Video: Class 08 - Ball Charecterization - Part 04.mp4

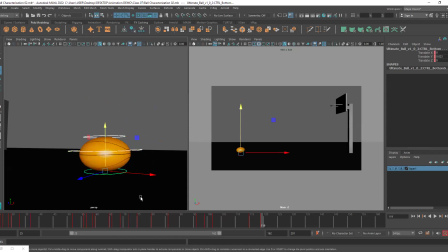37:11 Again, I will select everything and I'll hit S to lock it all. Okay, so we have a key in all the controllers at 119. So you can see anticipation is happening over here.
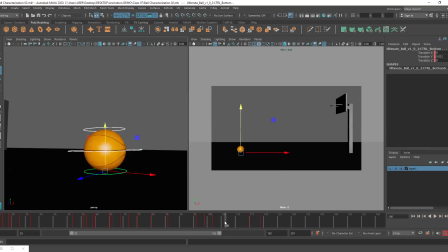37:26 Now you can see this is a little too fast. We are trying to build up the moment right before the jump. It should take more time for this squash to happen, right? So that it can actually pent up that amount of energy in order to do the jump.
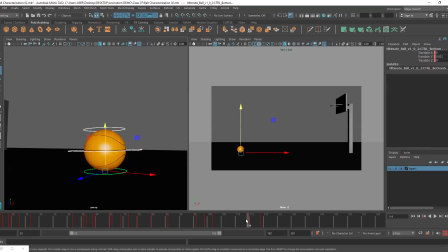37:44 Because nobody is controlling the ball. The ball is basically moving on its own, right? So we want to prepare its body before it can do that. So I've already added the keys at 119, but I want to extend the timing here.
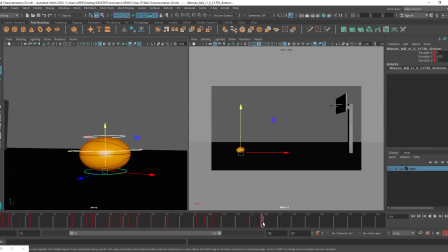37:59 So that means I will be changing the keyframe. So I'll select all the controllers, grab this keyframe, and I'll move it ahead. So now you can see I've given more space here. So if I hit play, you can see there is a good amount of time that this ball is taking to squash down.
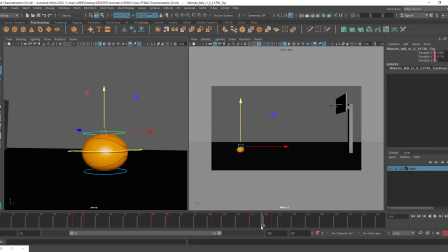38:20 Okay. We can also adjust the timing of, the spacing of what is happening in between. That means you can keep it faster in the beginning and then it can slow down towards the end because that's exactly how it happens, right?
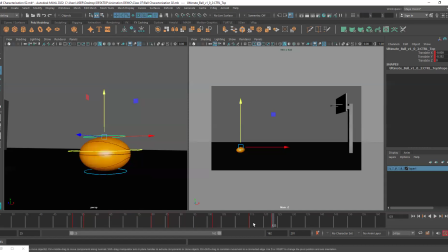38:39 Right before we are about to bounce or run or do any quick action, we slow our body down. Okay. So I want the squash to be faster in the beginning and then it should slow down at 123.
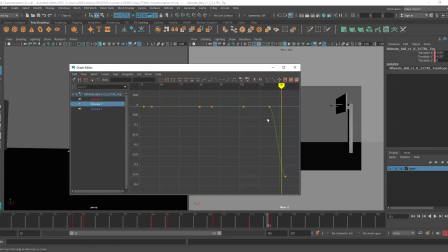38:58 So we can do that. We can go to the curves. We can go to translate Y, select these last two keyframes.
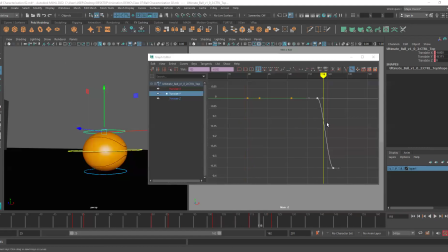39:07 Okay. And I will press F. Sometimes it's difficult. Like if you're selecting both of them, sometimes it will not flatten. So you can select one of them and press F. Then you get a more broader look of your curve. I will select both of them and I will break the tangent.
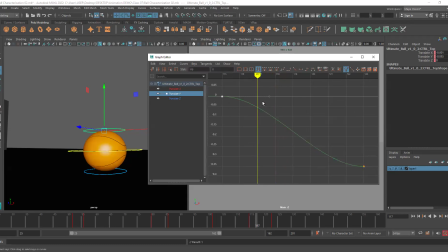39:27 So as I said, I want most of the movement to happen a little bit faster. So I'll make it steep. I will not make it steep like this because this will be too fast.
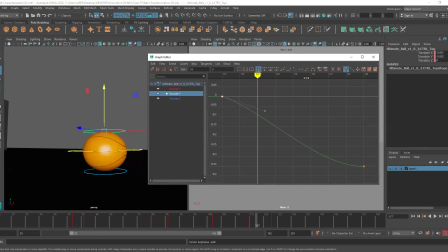39:39 Okay, but it should be a little bit faster. So I'll make it steep like this. And then towards the end, I want this to be a little bit more flat.
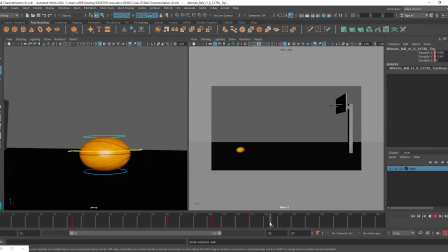39:48 So it is going to take a good amount of time. You can see, initially it's fast and then it is slower.
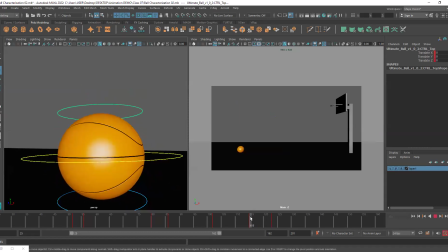39:56 Look at the spacing. See how quickly it is moving initially and then the movement is slow. Look at this. You can see the speed difference. See, faster in the beginning, slower at the end.
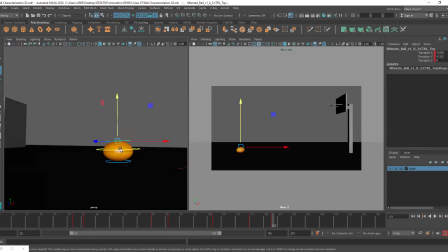40:15 Okay, so definitely add that. Oh, all right, so we have added the anticipation. Now, now we want to make it jump.
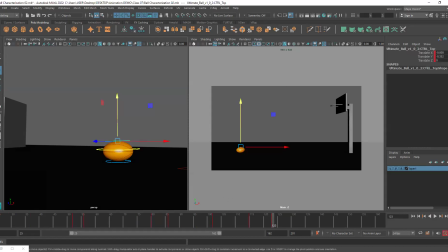40:27 Okay, so what I'll do here is right before I make it jump, I will go to the next frame after this squash. So the squash happened at 123. I'll go to 124 and I will zero it out so that we're back to the round position.
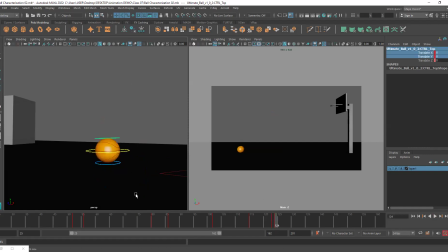40:44 Why did I do that? Because I want to make the ball bounce. So that's why I'm just returning it back to its default shape. Okay. Now I'll take the controller. Okay. This was our last key at 123. I'll go forward around 10 frames and
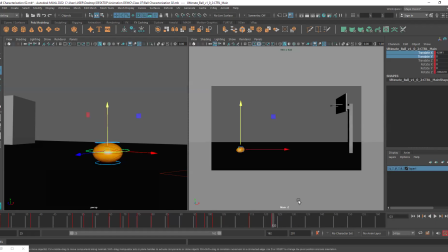41:06 yes, around 10 frames I'm going forward. You can see this was at 123. So I'll go around 131. So maybe 9 frames and I'll move it up.